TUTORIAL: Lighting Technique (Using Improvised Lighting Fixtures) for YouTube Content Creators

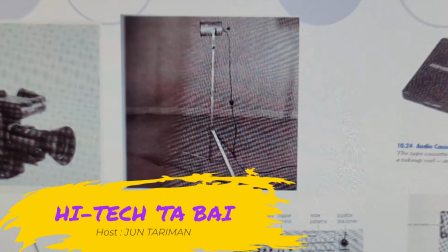(0:00)
Lighting is one of the basic production elements in television.
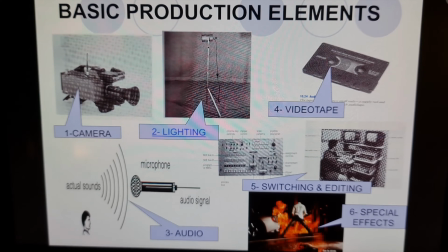(0:04)
Guys, I am sharing you my lesson on basic television lighting from my mass communication class before.
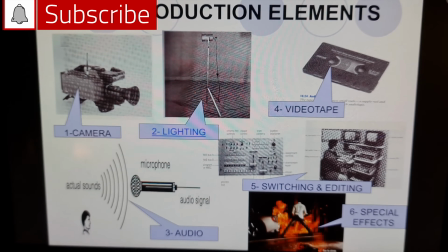(0:10)
You can use the lessons here for your vlogging. So stay until the end of the video and click that notification bell below after you subscribe to this channel.
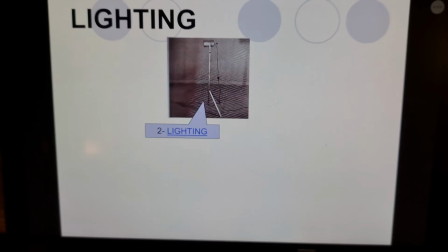(0:19)
There's more in lighting aside from providing adequate illumination to achieve technically acceptable images.
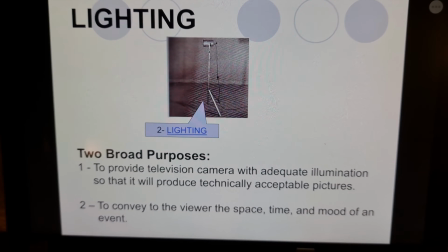(0:27)
Lighting helps convey message of a picture as to space, time, and mood.
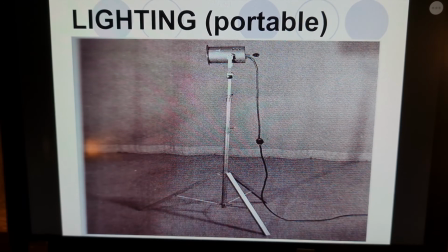(0:33)
Lighting fixtures come in portable sizes, or a studio setup, or a sophisticated newsroom lighting system.
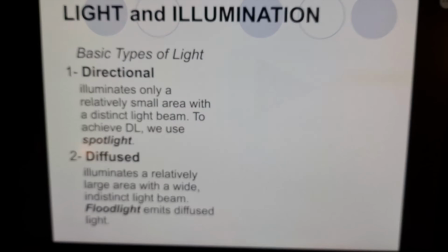(0:41)
There are two types of light, directional and diffuse. Directional illuminates a small area, while diffuse illuminates a wide area.
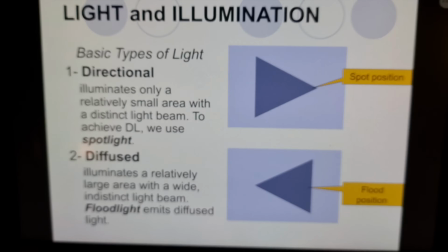(0:49)
If there are two types of light, there are also two types of illumination, outdoor and indoor.
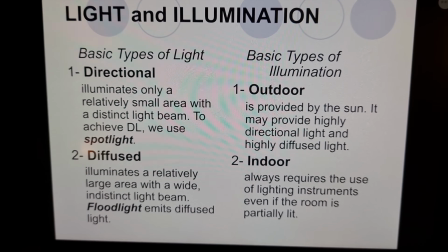(0:57)
Outdoor uses the natural light from the sun, while indoor uses lighting instruments.
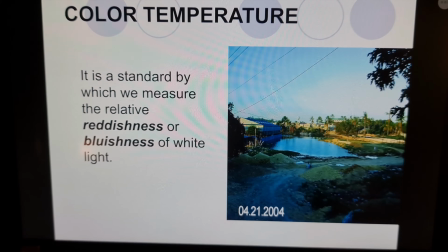(1:02)
We may also consider color temperature in lighting.
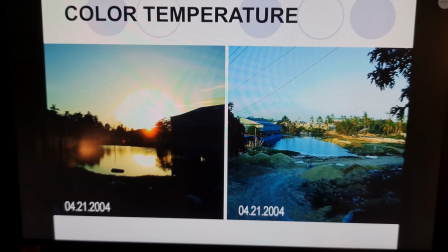(1:05)
There are images that look reddish and bluish depending on the filters we use.
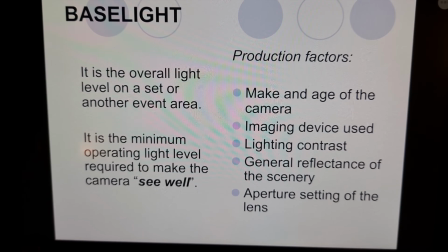(1:12)
We should also set the minimum light or the base light of an area so that our camera could see well. And that includes the type of a camera we are using and also the camera setting.
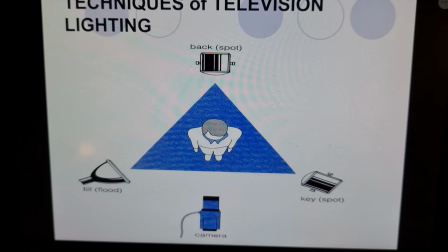(1:23)
There are techniques in lighting.
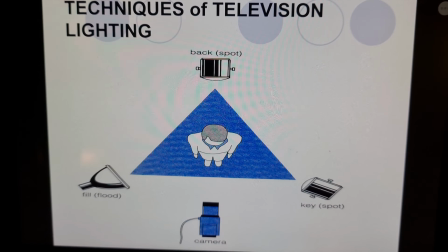(1:25)
The basic is the triangle lighting, which basically uses three kinds of lights according to its position and purpose.
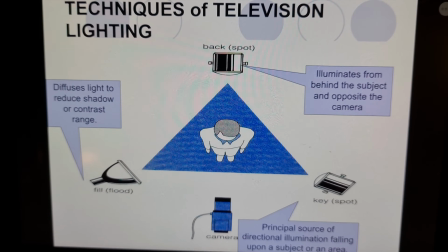(1:33)
Our principal source of light is the K-light. This illuminates most of the subject. The backlight is at the opposite of the camera and behind the subject. The fill light is for reducing shadows that are created by the K-light and backlight.
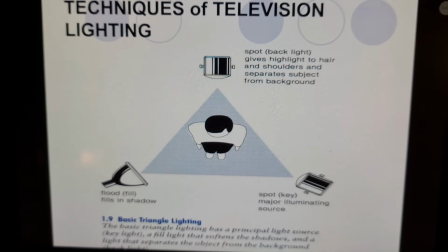(1:49)
Usually, fill light use floodlight to diffuse shadows. Basically, the K-light reveals the basic shape of the object.
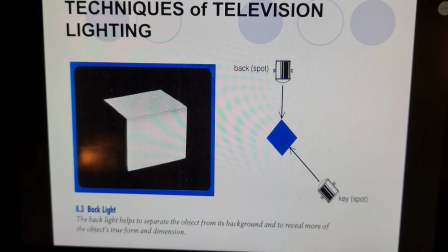(1:58)
The backlight separates the subject from the background or backdrop and reveals more about the shape and size of the object.
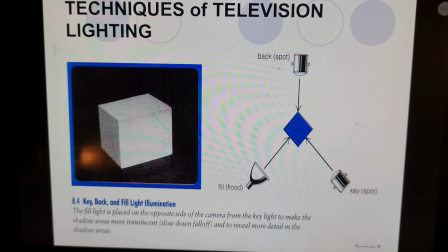(2:06)
The fill light is positioned at the opposite side of the key light to minimize the shadows.
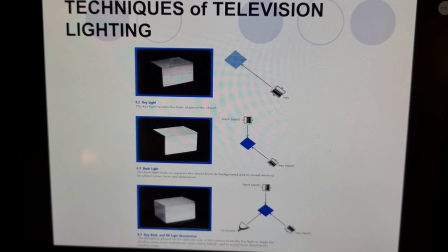(2:12)
Take note of the transformation of the subject in this image.
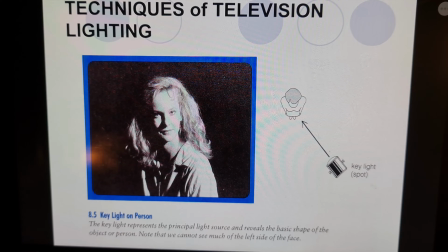(2:17)
This is how the basic triangle lighting affects the image of a person. Take note of the shadow at the right side of the person as an effect of the key light at the left side.
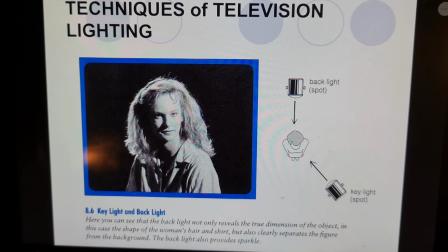(2:27)
When backlight is applied, the subject's profile is more visible with its shoulder and hair being defined by the light. Also, this separates the subject from the background. If there are more than one person in the set, the same basic triangle lighting can be applied. You don't need to buy all the spotlights and floodlights in the TV studios. You can just improvise. Take for example, I can use a ring light as my principal source or my key light.
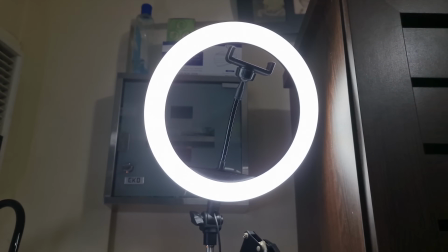(2:59)
And I can use the ceiling light behind me as my backlight.
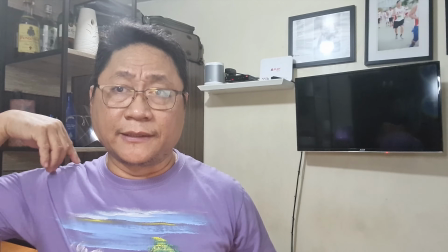(3:07)
Take note, as you can see, my shoulders are already illuminated by the ceiling light, and also my hair here.
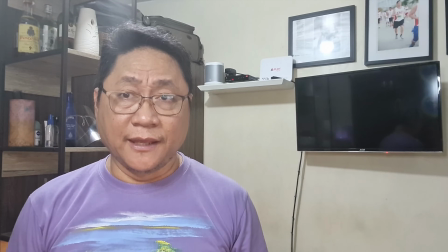(3:15)
There's also light. So the object is already defined and I'm already away or separated from my backdrop. Then I can also use the emergency lamp as my fill light to diffuse the shadow on my left side.
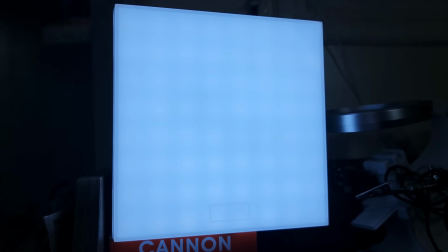(3:34)
As soon as I turn on the emergency lamp, the shadow here has been minimized. So with the advancement of technology in photography and in cell phone cameras, we only need a small amount of light. I hope this video helps. Subscribe to this channel. Daghang salamat. Ako si Jun Tariman. High Tech Tabay.